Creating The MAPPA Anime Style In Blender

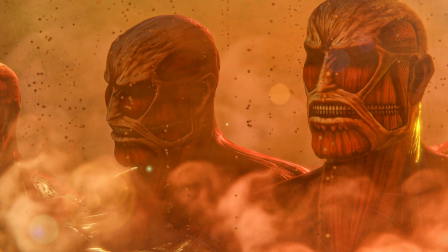0s
Would you like to try recreating Mappa's amazing style and get that Attack on Titan aesthetic inside of Blender?
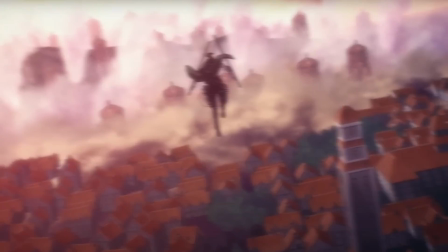5s
Well, let's examine that style together, and then I'm going to break down a fairly approachable method for getting some really cool renders in the Attack on Titan style.
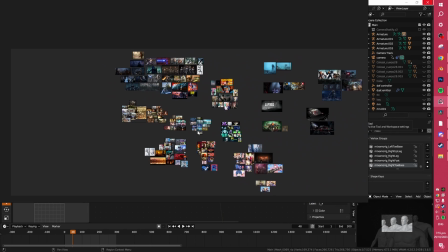11s
Let's jump right into it. Alright, on the Big Yeezen Cinema board, we are going to zoom in on the Attack on Titan section.
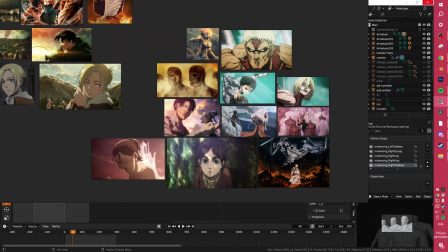17s
A lot of Mappa's stuff separated onto this right side, so this is primarily Season 4's modern anime style.
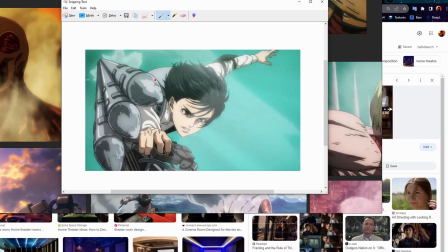23s
Now I want you guys to notice that while with Mappa's style there are definitely anime stylizations,
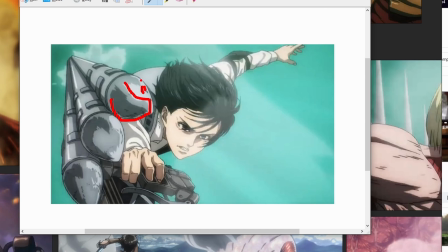27s
like these little lines here and these very harsh cel-shaded shadow areas and highlight areas, the overall look is much more grounded and realistic than most anime.
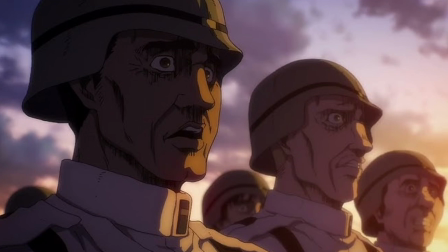35s
Things are not exaggerated nearly as much as we saw in the early seasons of Attack on Titan. We don't have these like great speed lines and streak lines.
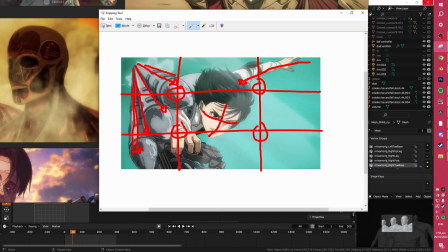42s
Everything just feels much more gritty in general. But this will definitely affect our methodology for recreating this inside of Blender compared to other anime styles, because Attack on Titan's got a pretty unique thing going for it in my opinion, and my recreation is going to be far from perfect,
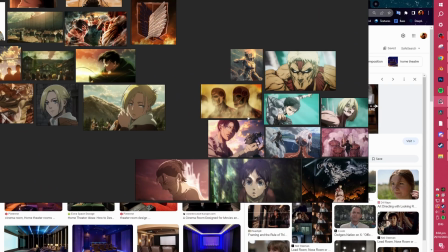56s
but I do hope that I can successfully capture some of these vibes. Now let's look at this creepy image of the rumbling.
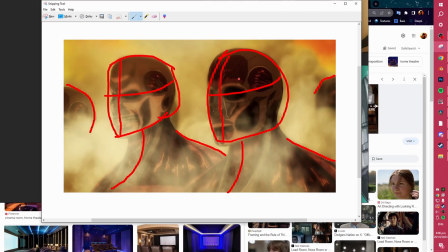63s
We're going to take note of the facial directions. So now we can see the main elements and the kind of angles that we want to take inspiration from here, and we're going to look into that inside of Blender.
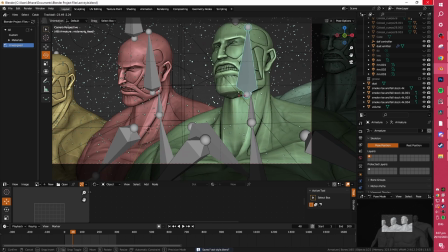72s
You can see here we've got these amazing colossal titan rigs, which I'll link you guys in the description so you can grab and use them for yourself.
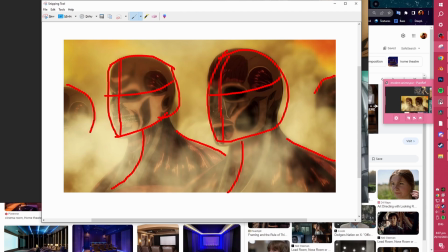79s
And we have more or less taken inspiration from and roughly recreated the composition of this piece.
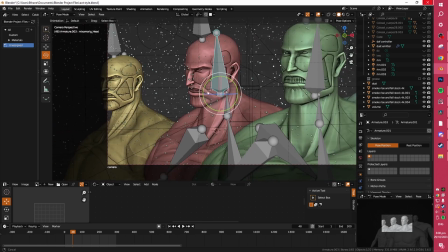84s
Something very prominent about this character on the left is the teeth, and so I wanted this guy to be kind of on the side in the render.
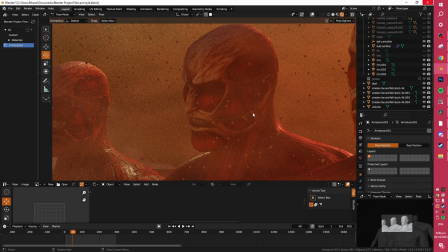91s
The teeth and the kind of like snarl would appear like a lot more apparent and exaggerated than otherwise,
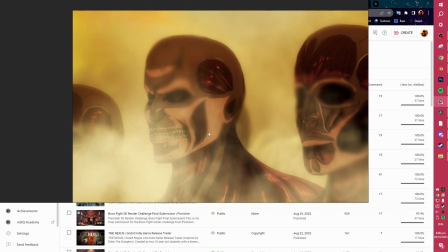97s
because I wanted to recreate the feel but not necessarily the exact same dimensions and angles,
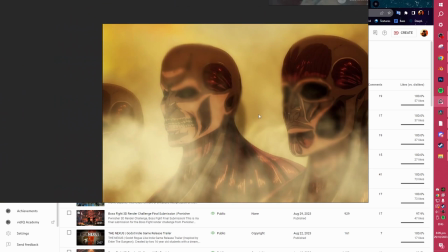102s
because our models are just quite different.
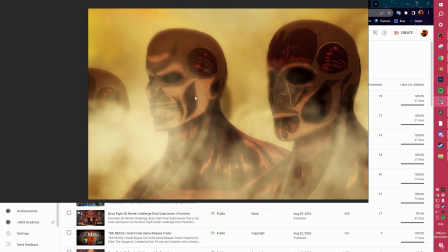104s
The vibes of this one here are a lot more kind of moody, solemn, and he's just kind of staring glassily into the distance with empty eyes, and so I went for a similar thing here.
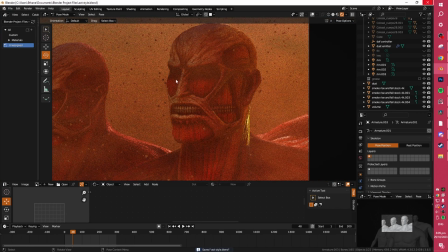112s
I'll show you the lighting setup in a second, but we've got the same kind of like absolute darkening around the eyes, so that there's just emptiness there,
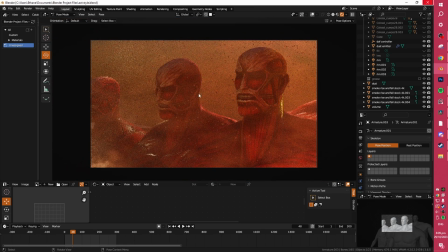118s
but we've similarly just got him staring off to the left of the frame with this looking area and this looking room over here.
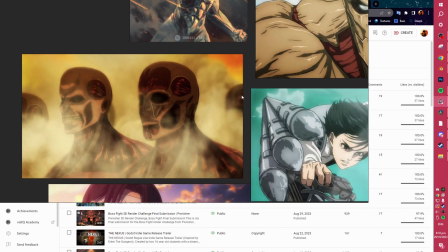124s
And you can see we've also kind of grabbed this element over here.
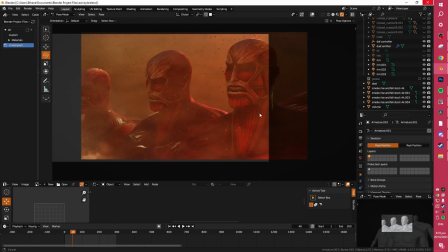127s
I'm not sure if this is meant to be a head, but what I ended up doing is just having the shoulder of another kind of implied colossal titan over here.
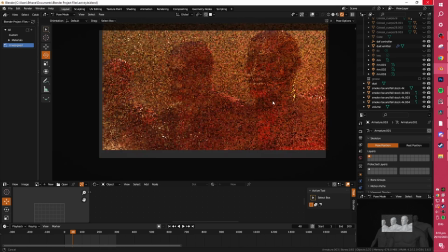135s
Again, I think that the grand scale is quite an important thing here, and I think that this works quite well.
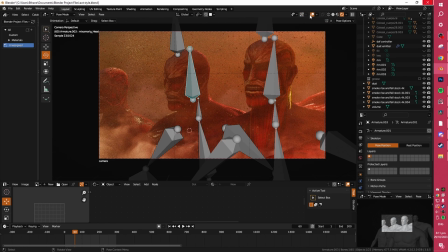140s
Now let's break down kind of my method for getting this fiery inferno look inside of Blender.
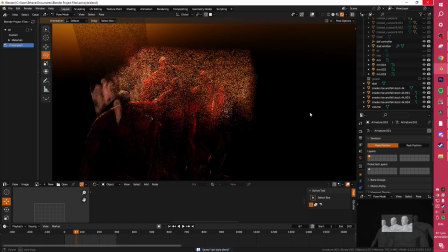145s
Now this is what the setup looks like, and I know this is probably bad and scuffed looking compared to how you thought it would look.
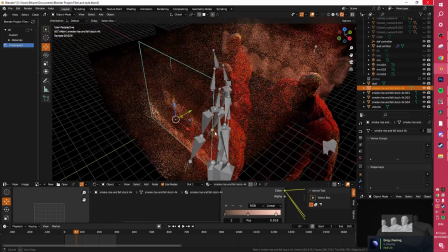152s
You can see quite clearly now that all of these smoke layers are just 2D planes with a smoke kind of texture on them,
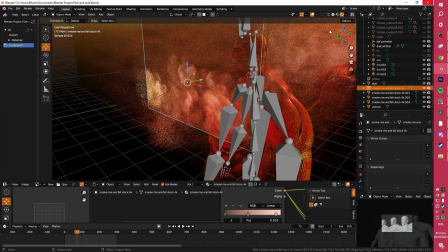158s
and it's actually a video, so we can play it and get like a progression in the smoke,
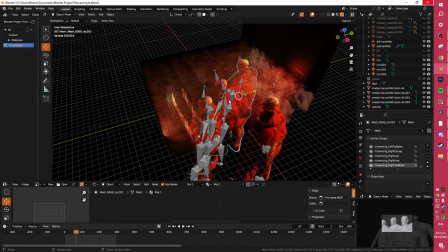163s
which is pretty cool. We've also obviously got this kind of like very dense volume box, and I'll show you guys very quickly.
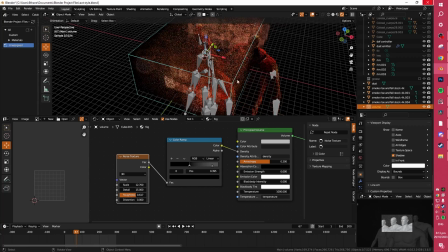171s
I've got a very simple shader here which you guys can copy, and essentially what this is doing is creating this kind of varied fog effect,
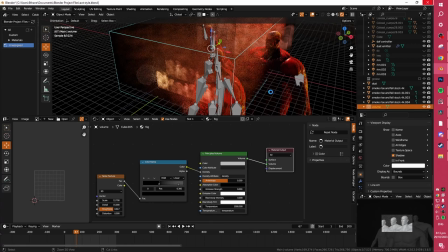178s
and it's giving us these volumetric clouds, and these clouds are taking on our lighting,
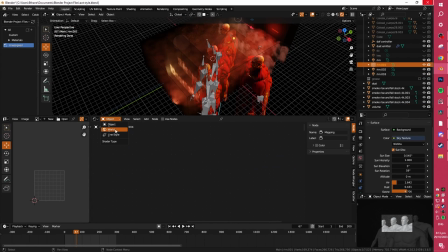183s
and we'll look at that next. If you hop over in the shader editor to the world thing, you can just add this sky texture node.
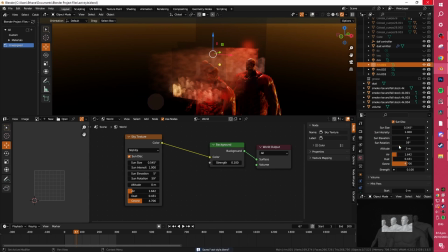190s
And these are the settings that I've got if you want to copy them. But basically without the sky texture, if we turn this to zero, we've just got a lot less sense of atmosphere.
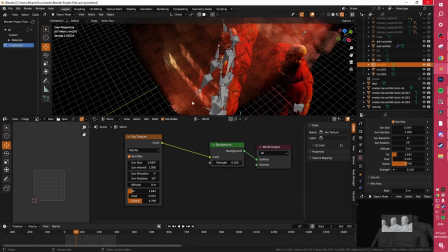197s
And if your sun lighting isn't perfect, which it almost never really is, that's when we can come in here with all of these lights.
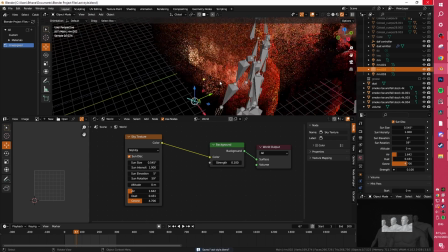204s
And luckily we've got kind of motivated lighting, because we're expected to be all kinds of explosion and fire around, and so we have justification for putting extra bright lights here.
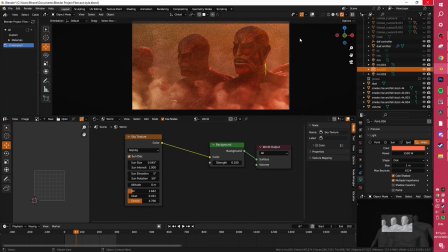213s
And these are all area lights with a disc shape, and we'll show you what each of these does. You can see that without this one here, everything's a lot more in shadow,
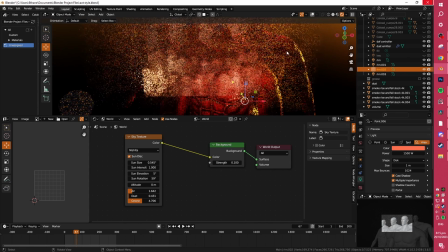221s
and we're kind of just like bringing like extra like fiery light to the side of this guy's face to illuminate it a little bit more.
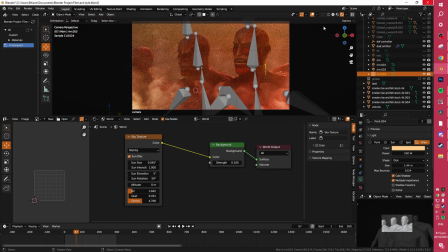227s
We've got a similar thing going on over here. This one looks a little bit more like a flare, but if I take this one away, we've just kind of got slightly less variation in lighting here, and this guy's face becomes a little bit darker as well.
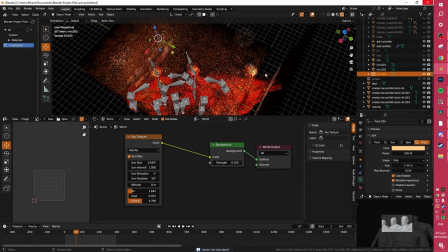237s
So those are our two front lights, and then similarly, we've got two back lights over here.
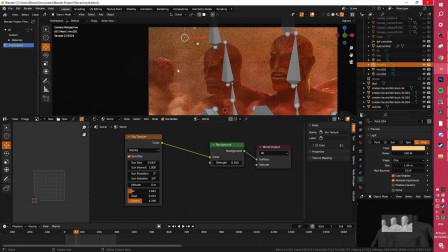241s
This one isn't doing way too much, but it's kind of like mimicking this one over here and just adding some yellow tone to the scene.